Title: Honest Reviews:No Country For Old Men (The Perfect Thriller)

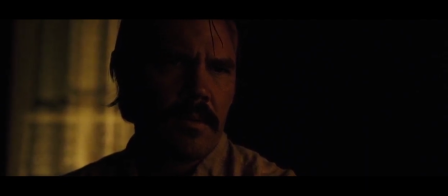(4:15)
And we have this tenth scene where Llewellyn realizes that Chigurh is attacking him
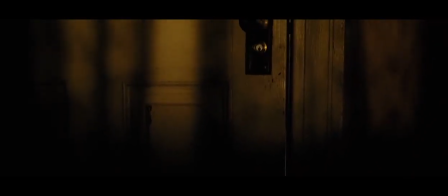(4:21)
with a beeper and this whole scene just with the cinematography and
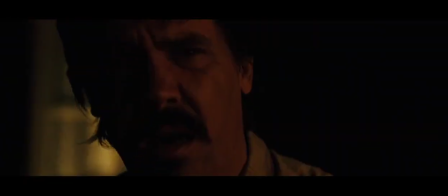(4:26)
everything is so intense and so intense to watch
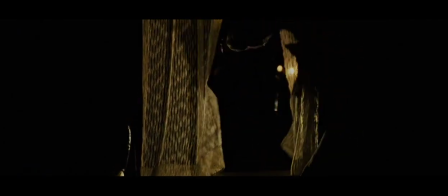(4:31)
that it makes any Michael Bay Transformer big action scene look like child's play.
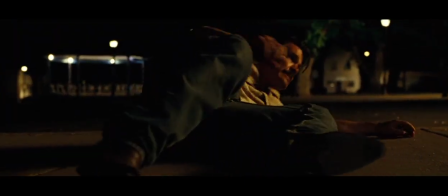(4:37)
I recognize the fact that there's very, very little score in this entire scene, and actually in this entire movie.
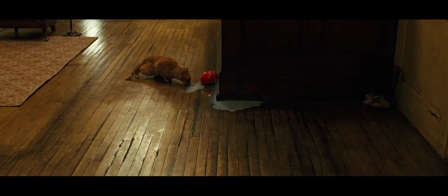(4:43)
I believe the entire score of this movie is only 18 minutes long, and that's like nothing for a full length movie.
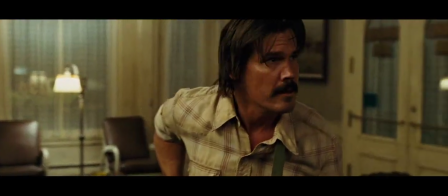(4:49)
And, um, yeah. All you really hear are the gunshots, and everything going around it.
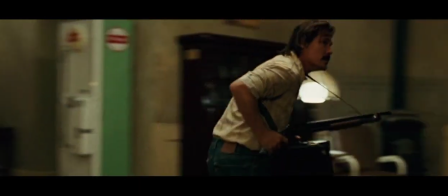(4:56)
I mean, this is just fantastic. I mean, this is a counter mouse game where the cat and mouse don't really even meet.
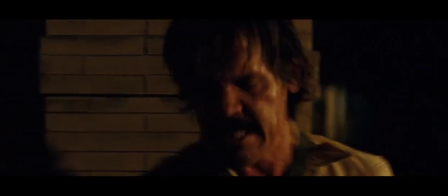(5:04)
They're not even in the same shot at any time. they are they barely are the county mouth never meet uh i mean i don't want to
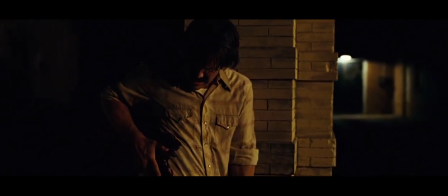(5:13)
spoil much but they never really meet each other they just kind of cross paths but they're three stories at the same time but they never actually you
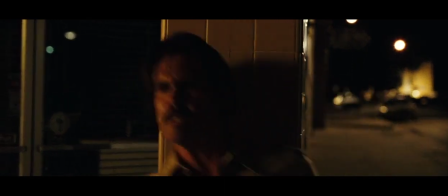(5:22)
know meet and i think that's really important to this movie and uh yeah i
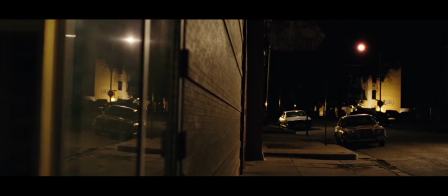(5:30)
mean i think this movie is just simply amazing when it comes to stuff like that.
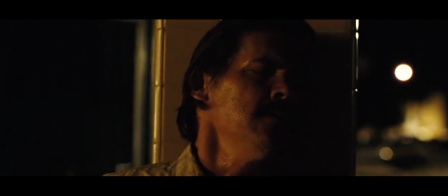(5:37)
I think that makes this a great thriller.
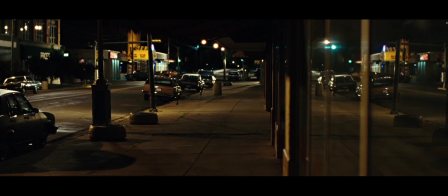(5:39)
It's the lack of music and the minimus sound design and just basically a bunch of other stuff that makes it amazing.
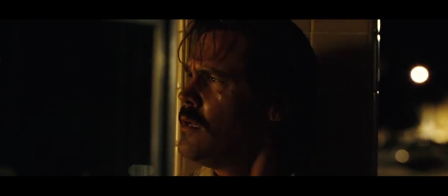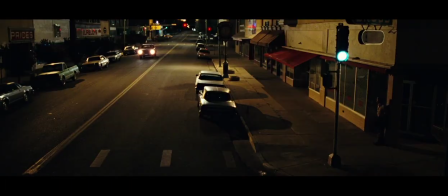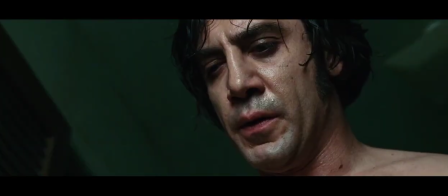(6:02)
I think it's very important to show that Chigurh is human still, even though he's a psychopath.
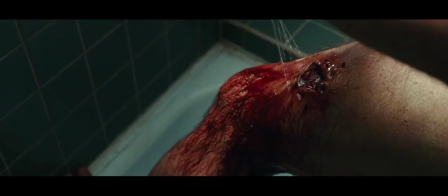(6:08)
Even he can get hurt. So I think this scene is very important to have, in my opinion at least.
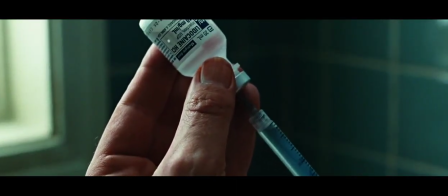(6:13)
Maybe people don't want to see how hard part of him get naked and kill himself, but whatever.
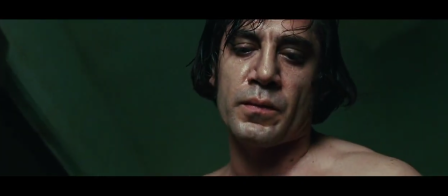(6:19)
What do they know? They're not filmmakers. Come on, I don't know what they're doing, goddammit. They know what they're fucking doing.
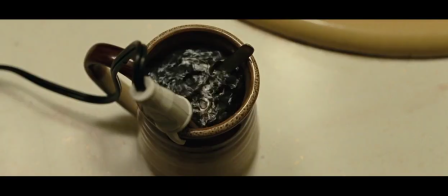(6:25)
They know what they're fucking doing. This scene is actually pretty well shot, like, the whole movie, so.
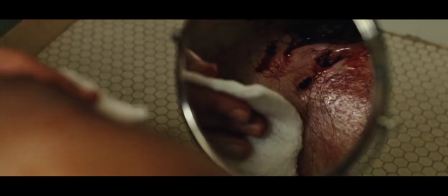(6:31)
I don't see any problem with it at all. I enjoy this scene a lot. Yeah.
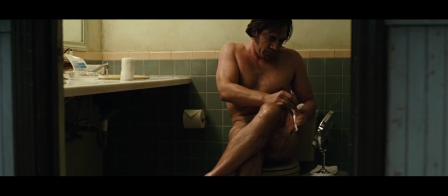(6:38)
Oh, there's the glory shot right there. Yeah, there we go. Work it.
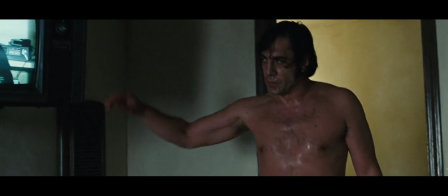(6:43)
Work it. Javier, work it. Yep.
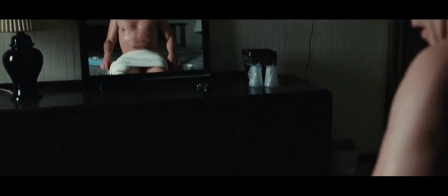(6:49)
this is exactly what you need to see Chigurh in a vulnerable place to know that yes,
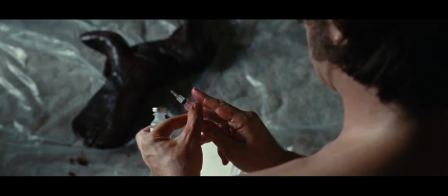(6:54)
even though he's known like the bonnet plague by Carson Wells
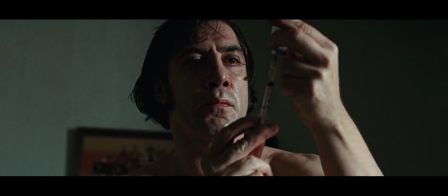(6:58)
he can still get injured so I think this seems pretty important so I would keep it in if I was the Coen Brothers
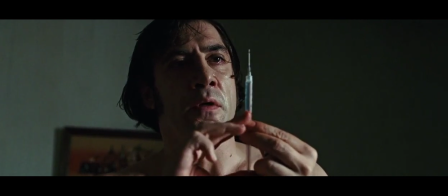(7:05)
because they did edit this movie they got more fair in the meeting they would want like four fucking Oscars that night
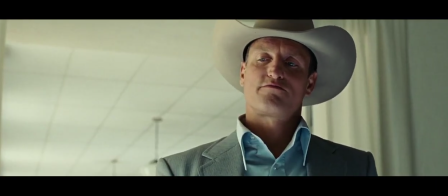(7:11)
but because they go under the name Joseph Jenkins this is Carson, somebody who's been hired to go after Chigurh
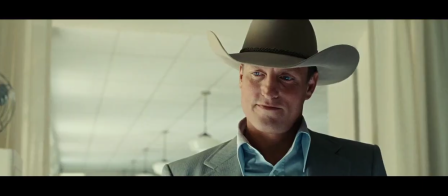(7:18)
And he's trying to save Llewellyn But Llewellyn doesn't want to And Carly Jean wants
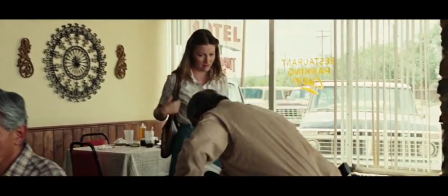(7:24)
Sheriff Tom Bell was in Voice at the Beginning To help Llewellyn as well From the bad guys
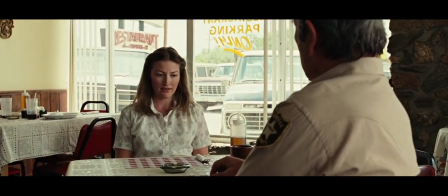(7:31)
So yeah that's why she's visiting him right now To tell him where Llewellyn is
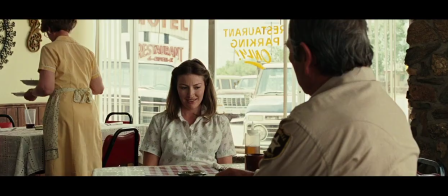(7:36)
No not this scene He'll tell her later But Tom is offering their help To save Llewellyn In this scene
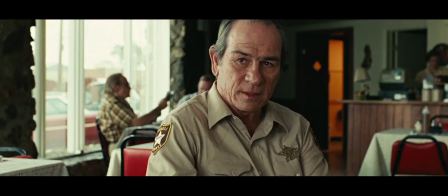(7:46)
He's telling her that there's some bad bad mombres going after him that
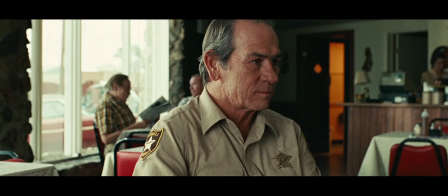(7:52)
Carly Jean would never know and Carly Jean is pretty confident that Llewellyn can take all commerce as she plays I don't know what that's
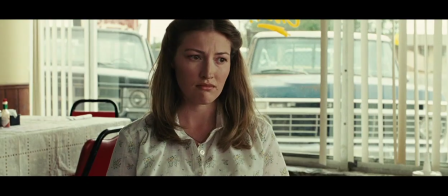(8:03)
really meant I think she meant she could take on anything and now Edith Tom Bell tells
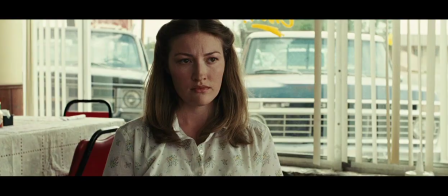(8:08)
a story about a guy who would execute a sheep or borregos or whatever.
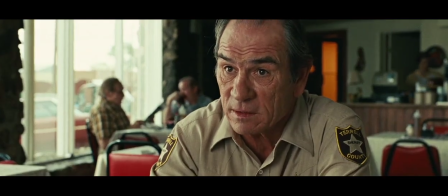(8:18)
Anyway, something happened and then Charlie fucked up his arm, his shoulder.